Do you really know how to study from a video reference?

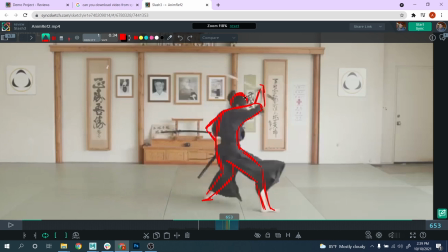(12:26)
And see here the pointy elbow. Okay, again, it's not, those are not things you can see from the reference. Those are things that come eventually with the experience and everything, right? And again, it's just about understanding, yes, that you have a nice line of action over here, right?
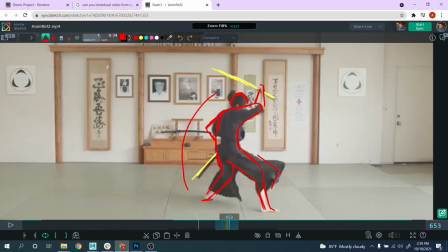(12:44)
But then you have this one, okay, and this one as well, right? So all those things that gonna give energy to your posing, and this could be a nice first. Okay, boom.
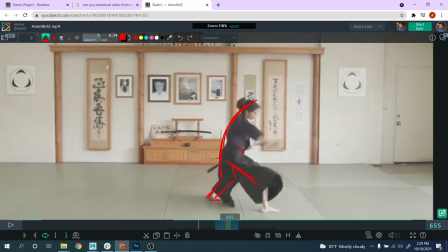Right? And you see, now, for example, it's time to have a very straight line, right? To give energy to your pose, right?
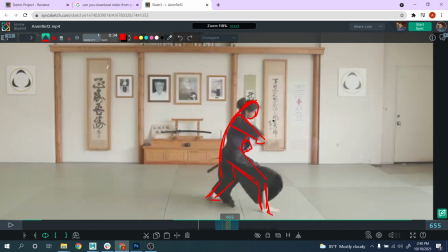(13:16)
You don't want to always, as I said, make something bendy or everything, right? Usually straight line gives more sense of energy. Okay, that's the thing you want to keep in mind, right?
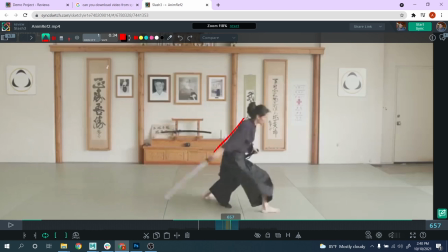(13:34)
Look at this one, for example, depending on the design, but one of the things it makes really dynamic is this one, like short, larger line on the shoulder and kind of smaller line here over the wrist, okay? And I'm gonna explain you in a moment why it's because like this is because,
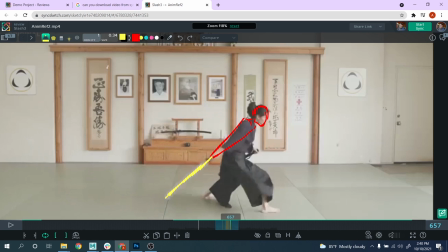(13:55)
see, it gets even reinforced by the sword because basically you have this kind of pointy line like this, okay? It makes it very dynamic, always more interesting rather than parallel lines that are not very, very nice, all right?
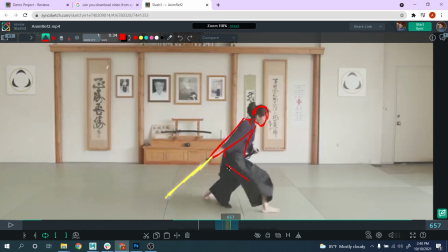Okay, again, and see here, you can continue a little bit from the line of action, right?
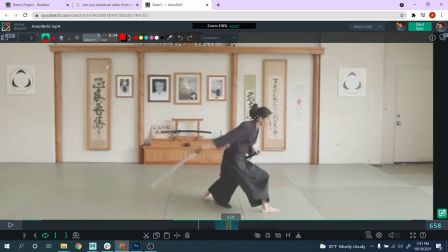(14:25)
And so on. And now we take a look at the final pose. Okay, there is a bit of overshoot, not very interesting to study, but still, this pose again. Look at this.
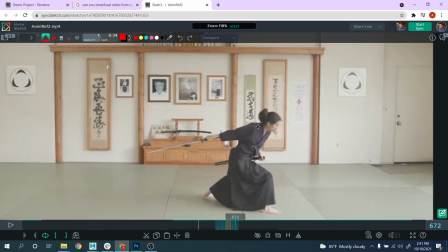(14:41)
Let me go here to the final one. It's even nicer. Okay, look at this. I was telling about before, right? The shoulder, right? And then you see how the sword should continue, Basically, you have to imagine the sword is an extension of your arm, right?
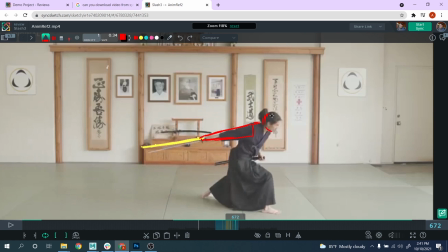(14:59)
That is something they explain also as well, if I remember correctly, um, from martial art, okay, when I was studying those things. And again, see, look at the body, straighter now, okay? Can push this a bit more forward.
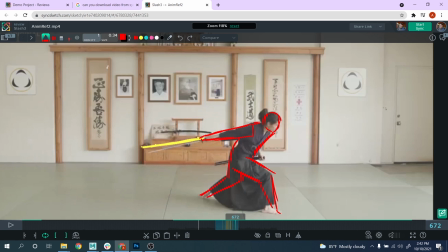Okay. And you see how dynamic it feels.
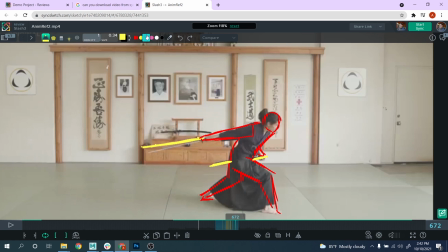(15:33)
And now it's less a bit about curvy line of action and everything. It's mostly about, look, we have this nice straight line over here. The body, also the body tend to be straighter, pointy angle here and here.
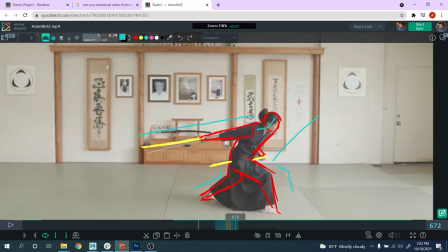(15:48)
You see, even the neck is a little bit straighter, right? I would say so. All those things is gonna make your pose, very very dynamic and nice. It's all about contrast, as I mentioned until now, guys. And it's basically at the end of the day is what's gonna make your pose really appealing.
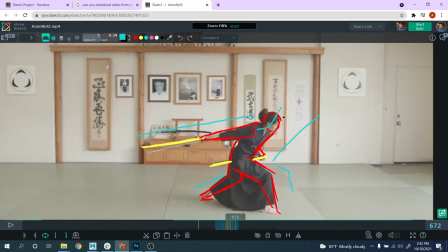(16:07)
And it's just about understanding all those things and how to make something to look more beautiful and definitely more interesting. Okay, guys. I hope you learned something today and see you next time. Ciao.